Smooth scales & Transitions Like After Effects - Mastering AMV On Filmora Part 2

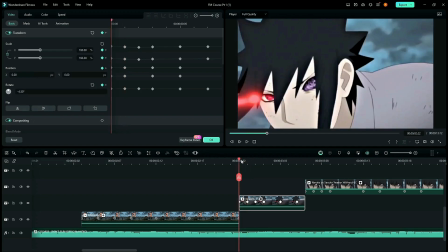So the rotation value is the same as the first keyframe, and there's a reason for that,
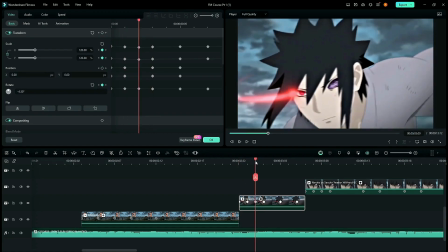because in the fourth keyframe we'll be changing it.
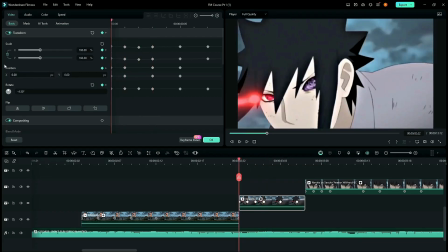And if we did not actually add -4.40 in these two keyframes, then
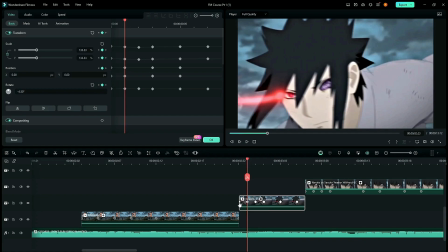Filmora would just consider one keyframe, this one and this one, the fourth one. So it would just create a transition over here. So we didn't want that, so we added -4.40 on both of these keyframes.
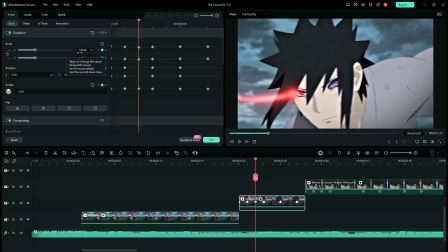Coming back on the third keyframe, the scale value is 120, the rotation value is once again -4.50. The fourth keyframe is 133 scale value and -6.75 the rotation value.
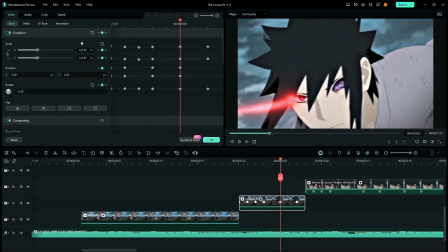Two frames forward, scale value is 140 with -8.25 rotation value. Two frames forward, 146 scalar value at -9 the rotation value.
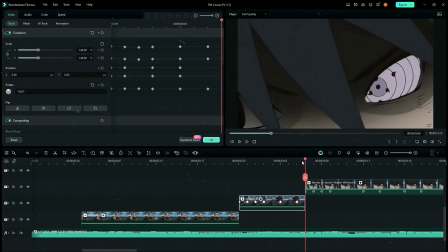And this is the last keyframe for our clip. This is the third clip.
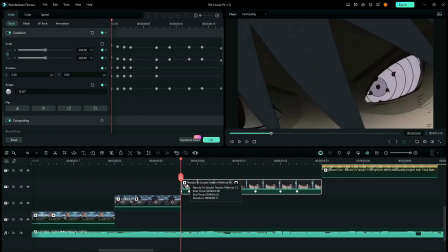The third clip, of course, starts with the first keyframe on the first clip with scale value of 200 and rotation value of -18.
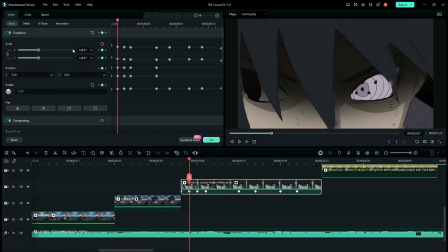The second keyframe is one frame forward with 150 scale value and -7.7.
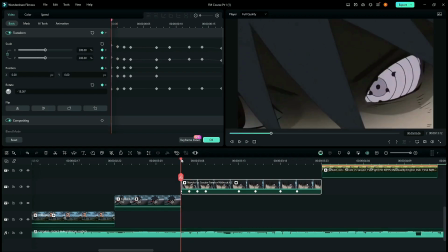So the reason why there is a sudden drop here is because we needed us a fast zoom out and a fast rotation.
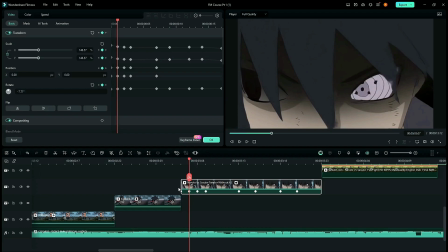So that's why there's a huge difference in the values here. Third keyframe is one frame forward with 130 value of scale and -3.8 or -4 you could say for rotation value. So the reason for the drop being smaller here is because we needed us
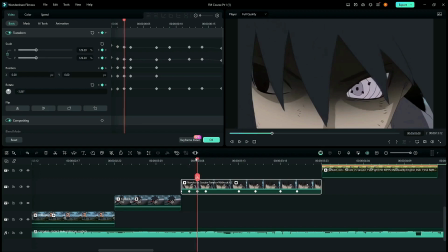first we needed a fast zoom out and rotation, then we needed a slow, so that we can follow both of these different dial transitions together. The fourth keyframe is 117 with -1.5. Of course, the same principle with one frame being fast,
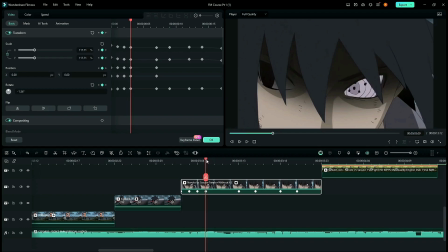we needed the other two and three frames to go slow so that they would complement each other. This is the fifth keyframe with 110 and zero rotation. Moving on, this is the sixth.
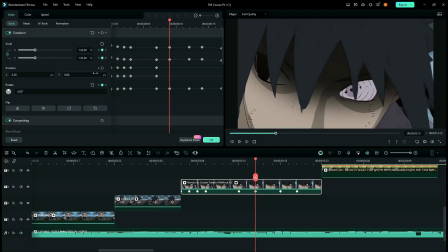This is the sixth with 120 scale and 4 rotation. So we needed the rotation to end about here, and then we needed the rotation to start again with scale as well.
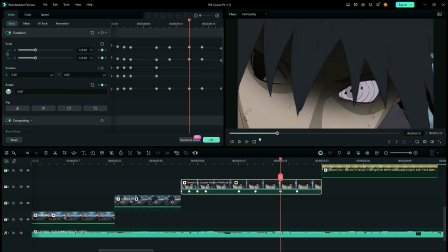Moving on, this is the seventh keyframe with 125 and 5 values, 125 being the scale and rotation being the 5. We needed a slow zoom in with a slow rotation, that's why we used a low difference values.
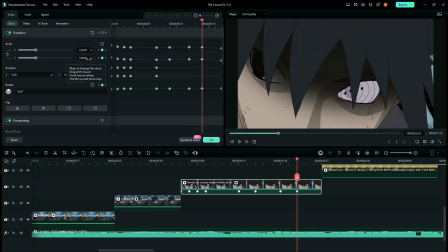Then our last keyframe is 126 for the scale and 6 for the rotation. Same principle, we needed a very, very slow zoom in with a slow rotation as well.
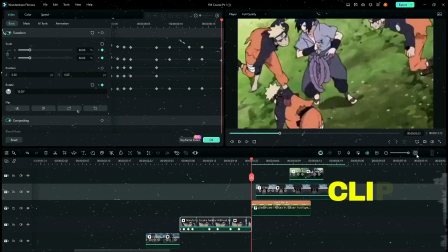Now, our fourth clip.
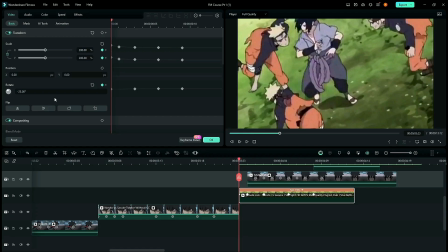Our rotation value is pretty high, -25 with scale being 200.
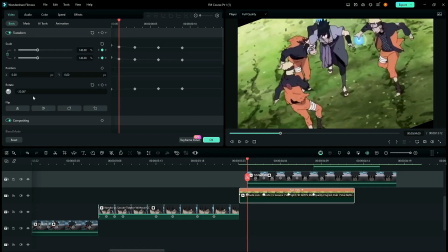That's the first keyframe. The second keyframe has the value of -20 with scale value being 140.
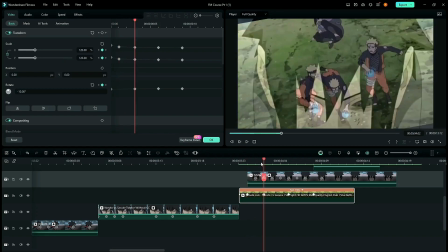Third keyframe is -10 with 120.
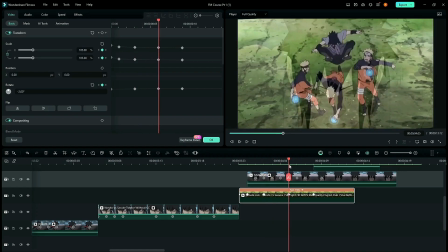Fourth is 105 and -2, then 100 and 0.
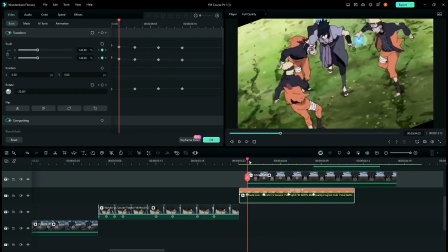So the reason is the same. We needed a fast zoom out and rotation around these 3 to 4 frames,
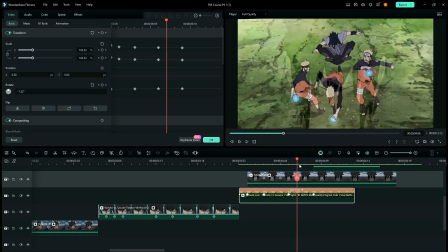and then we needed a slower rotation and zoom so that we can complement the fast ones.
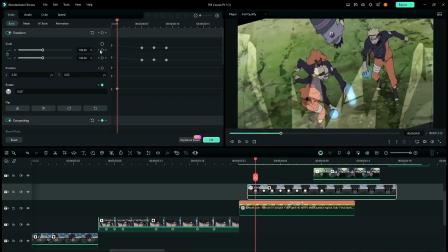The above clip has the values of 180 for the scale. So right now there is no rotation over here. Okay, so the first, so it has only scale values, which is 180.
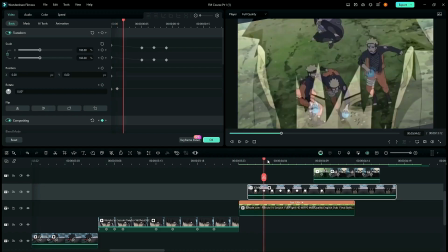The second keyframe has 180 again.